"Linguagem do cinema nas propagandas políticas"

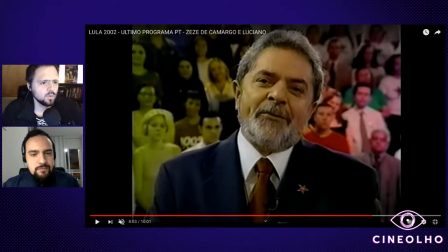Não, perfeito, se for ver, por exemplo, as pessoas que estão no ombro esquerdo, na nossa esquerda aqui, elas estão, ali é claramente um defeito de imagem, mas o contraste entre o terno dele e a gravata não, o terno mais azulado e a gravata vermelha não é um defeito da imagem, já foi feito pra ser assim,
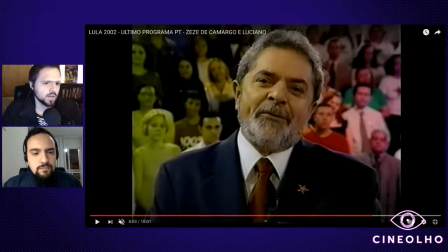ou então ali no lado direito do plano, você tem o cara de vermelho e a mulher lá em cima de verde isso também não é um defeito da imagem, isso foi feito pra ser assim, exatamente como você falou pra dar a noção de complementariedade entre cores frias e cores quentes enfim, você já falou não vou repetir o que você falou
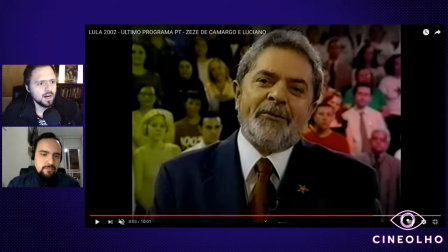e isso que você falou, das coisas que estão acontecendo no fundo, que ajudam a manter a atenção do espectador E eu acho também que é uma compreensão das sutilezas que o plano pode ter.
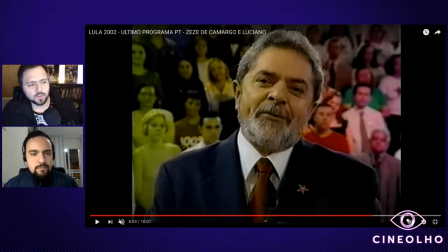Se você tem um cara falando com absolutamente nada atrás, dá um pano branco atrás, só o que você está comunicando é a pessoa falando. Se você tem, por exemplo, esse plano aí, você está comunicando outras coisas.
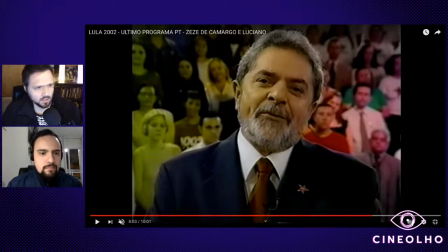Ele está em destaque, claro. Ele está até em foco e o fundo está fora de foco. então você quer dar destaque mas você também está comunicando alguma coisa pelo fundo aí por exemplo, como é um programa de encerramento da campanha, é mostrar que foi uma campanha coletiva agradecer a militância,
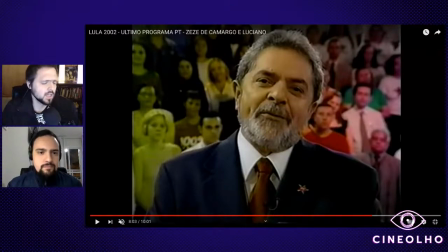enfim também a essa altura já sabia que ia ganhar então tem uma coisa meio de celebrar ali o encerramento, então é isso que as pessoas no fundo estão comunicando já no primeiro programa que a gente viu o que a gente via atrás, via o mapa do Brasil,
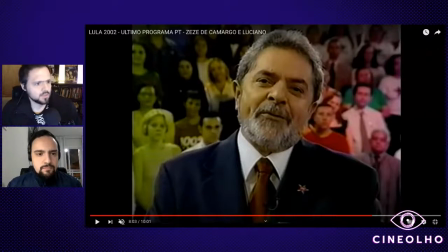porque era para mostrar que era uma campanha patriota e tal, está preocupado com o Brasil, mas tem que mostrar que o mapa é diferente da bandeira. O mapa, ele é uma análise científica do território, então para dar aquela ideia de que os caras estavam olhando para o Brasil de verdade, estavam se planejando, tinham um planejamento científico e tal, e tinha também as mesas de trabalho, tinha os gráficos, que nem você falou que tinha. Então, toda essa compreensão de que o cenário, ele também pode comunicar alguma coisa. Então, vamos explorar bem esse cenário. Uma coisa que realmente nas campanhas mais antigas eles não faziam. E depois, quando se profissionalizaram muito, passaram a fazer. Por exemplo, aqui agora temos esses quadrinhos aqui. Aqui também estão comunicando alguma coisa. Muito bem. O que a gente pode concluir disso tudo? O Matheus já falou um pouco sobre como a mudança de programa do PT se refletiu numa mudança de linguagem. Uma linguagem que se tornou mais adaptada ao padrão, se tornou mais adepta a alguns clichês, enfim. E isso refletiu uma moderação por parte do PT no programa político mesmo. Uma política que passou a ser mais conciliatória passa também a ter uma linguagem que é menos agressiva, uma linguagem mais tranquila. Muito bem, só que você acha, Matheus, que seria possível ter um conteúdo radical com uma linguagem não radical? Vou desenvolver um pouco mais a pergunta. Por exemplo, na época... Esse é um problema do cinema brasileiro. Porque, por exemplo, na época dos anos 60, o Cinema Novo queria trazer uma mensagem revolucionária. E eles diziam que, para ter uma mensagem revolucionária, a forma também tinha que ser revolucionária.